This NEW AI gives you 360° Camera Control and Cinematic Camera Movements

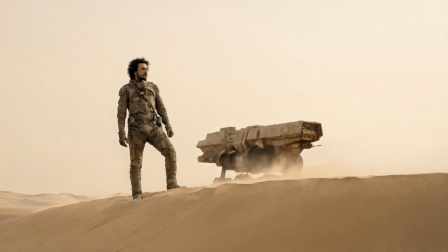Let's be honest. AI filmmaking is mostly guesswork.
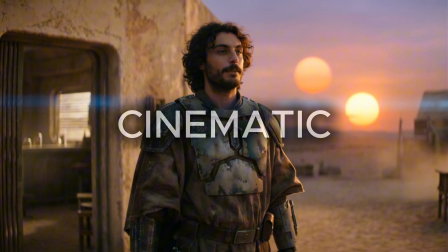We type cinematic into our prompts and hope the results look anywhere near frames of famous filmmakers.
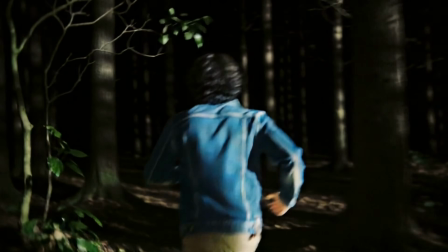Today, I'm ending the guesswork, and we are taking over the control.
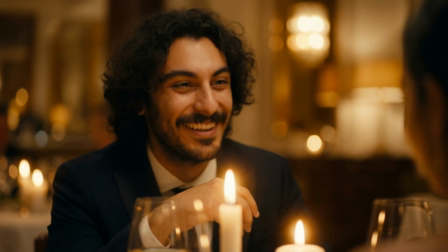In this video, I focus on creating AI film sequences using Higgsfield Cinema Studio.
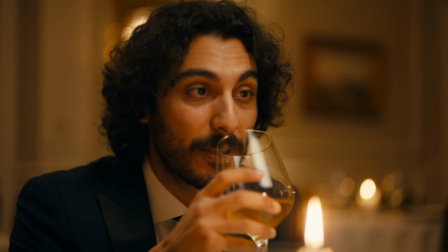This tool is an absolute cinematic beast. You can control the camera in 3D space and create every camera angle.
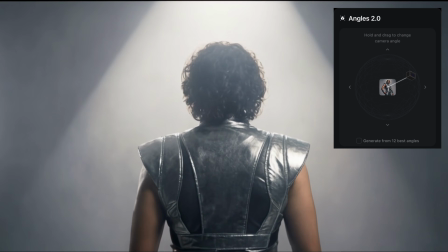It has cinematic camera motion and sound effects built in right inside the tool.
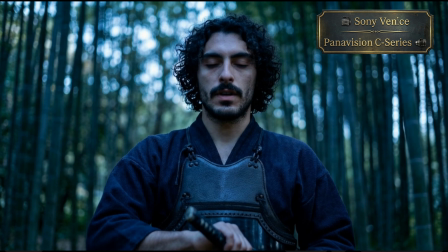It is highly customizable with full control over camera bodies,
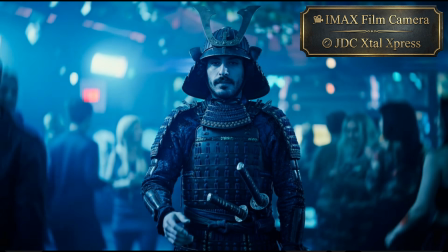lenses, focal lengths, aperture, and even relighting your scene.
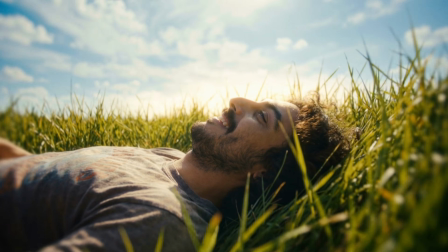This may sound overwhelming, so I will break it down and show you how to use it in your AI filmmaking workflow.
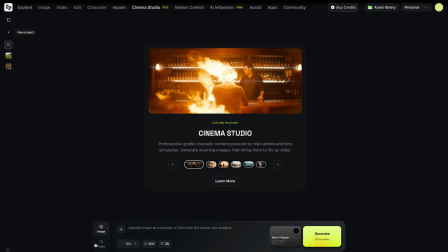Higgsfield Camera Studio consists of two main generation engines, image generator and video generator.
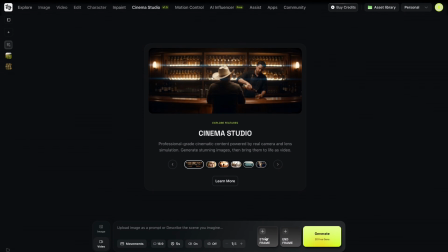Let's start with video. Video generator has image-to-video, start and end frame, built-in sound, and fantastic camera movements.
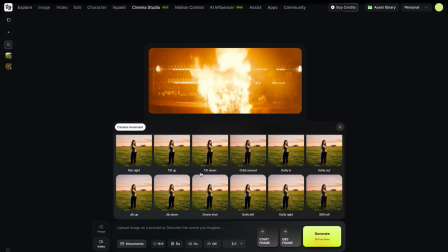Using pre-built cinematic camera motion options, you can create your own cinematography language.
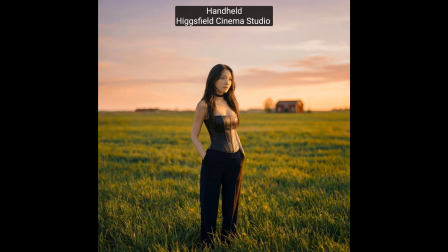Let's take a look at some of the examples of camera motion. Handheld shot. This is simply fantastic for creating that documentary realism feeling.
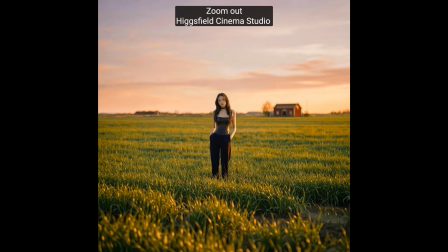Zoom out, it adds scale. This camera motion isolates our character and places her to the middle of nowhere.
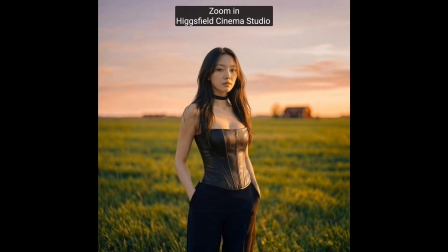Zoom in, this creates a connection and intensity with our character. It creates a fantastic emotional moment.
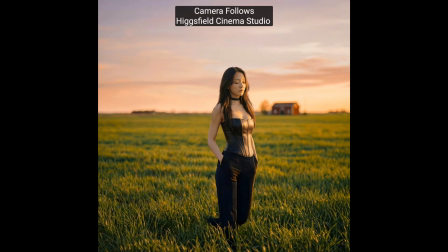Camera follows or tracking shot links up your audience with your character. It allows you to follow her journey from a comfortable yet close distance.
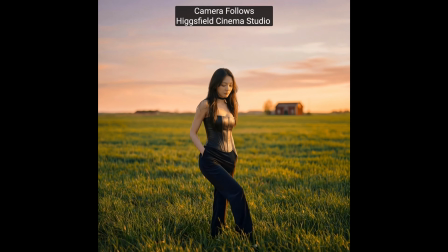It is perfect for creating that character-audience connection.
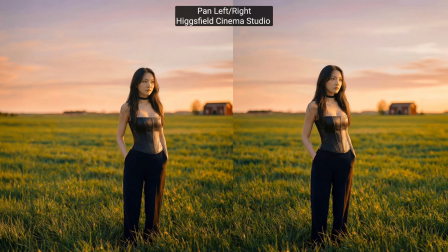Pan left or right can be used very effectively using start and end frames.
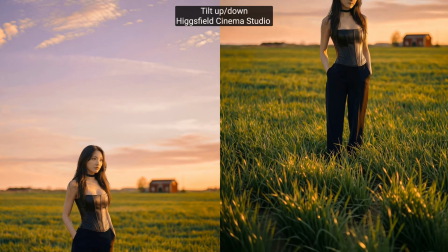Tilt up or tilt down helps a lot to either introduce your character,
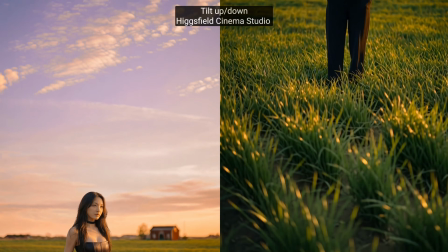make a great entrance for her to the scene, or maybe show her costume or outfit in a stylish way.
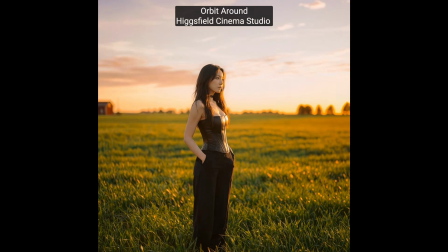Orbit around is fantastic for that character moments. Camera orbits around your subject and puts your character to the center.
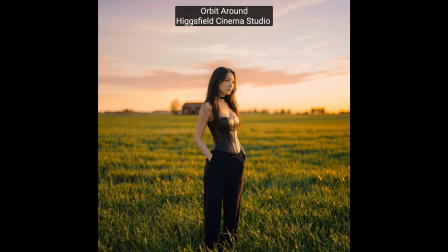It is fantastic again for character introduction or maybe a final scene where your character ends her journey.
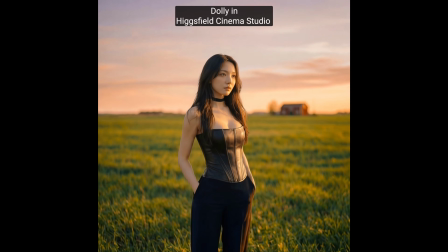Dolly in is fantastic for creating that intense connection with your character. It generally starts from medium or full body shot and goes to the close-up of your character,
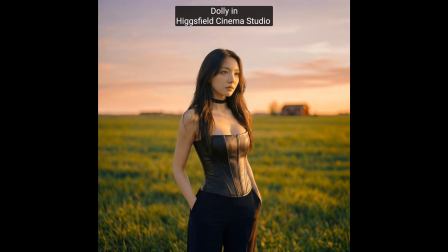but this is very intense, so you shouldn't use Dolly in all the time in your AI films.
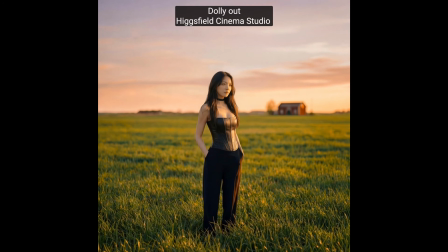Otherwise, it will look ordinary. Dolly out brings this isolation between your character and the environment. It gives the sense of loneliness, and frankly, it feels like your character is about to start her journey in this world, which is alive and maybe full of dangers.
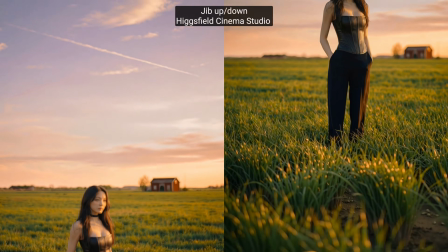Jib up or jib down, also known as crane up, crane down shots, is used as an establishing shot.
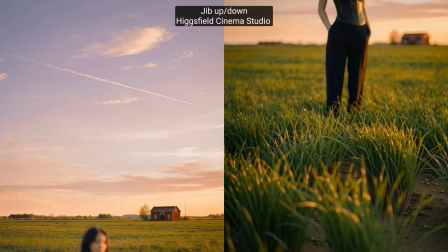Is used to introduce environment of your character and takes your
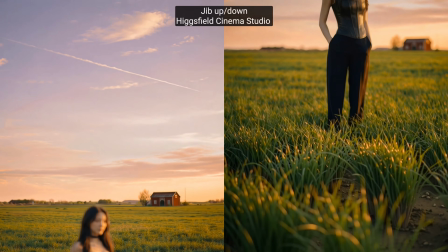audience from character and brings their attention to the location they are in.
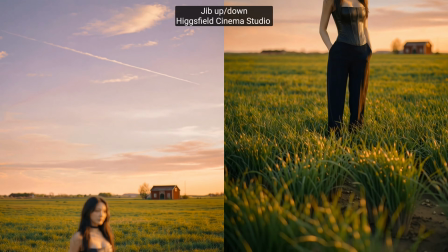You can use this to show what's more out there and give your audience of a
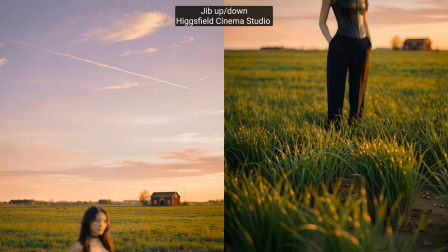little bit of a guesswork that what kind of dangers can be out there waiting for my character.
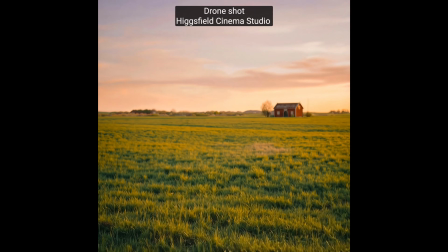Drone shot is similar to crane up and crane down, but it's a little bit more sudden and a little bit more direct.
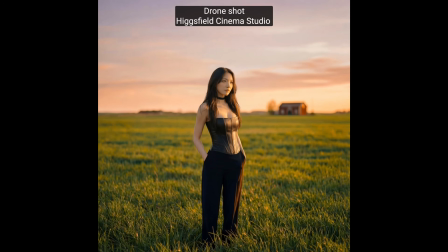In this shot, we really aim to bring attention of our audience to the location. Character loses importance very quickly, and it's all about the location itself.
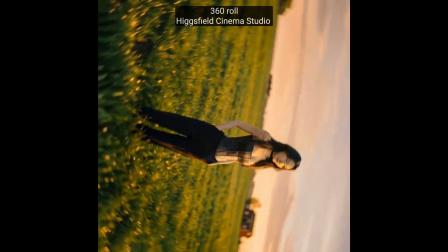360 roll on Higgsfield Cinema Studio is simply a vertigo shot.
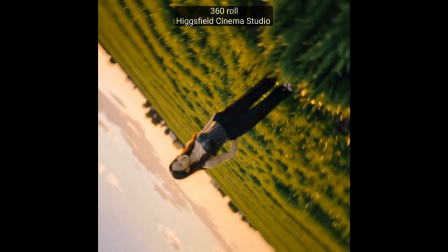It creates this unease and sense of dizziness in a way. It really shakes their world and shows that something is wrong here.
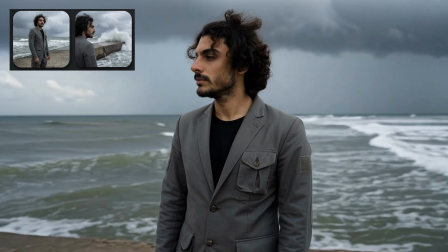A video module has start frame and end frame, so you can upload two frames and connect them together.
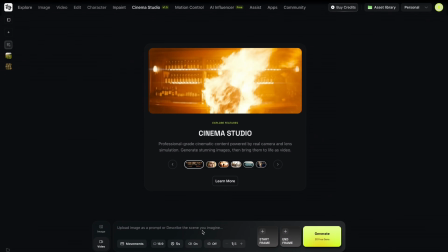There's also options for spoken words or dialogue. Simply type what you want your character to say.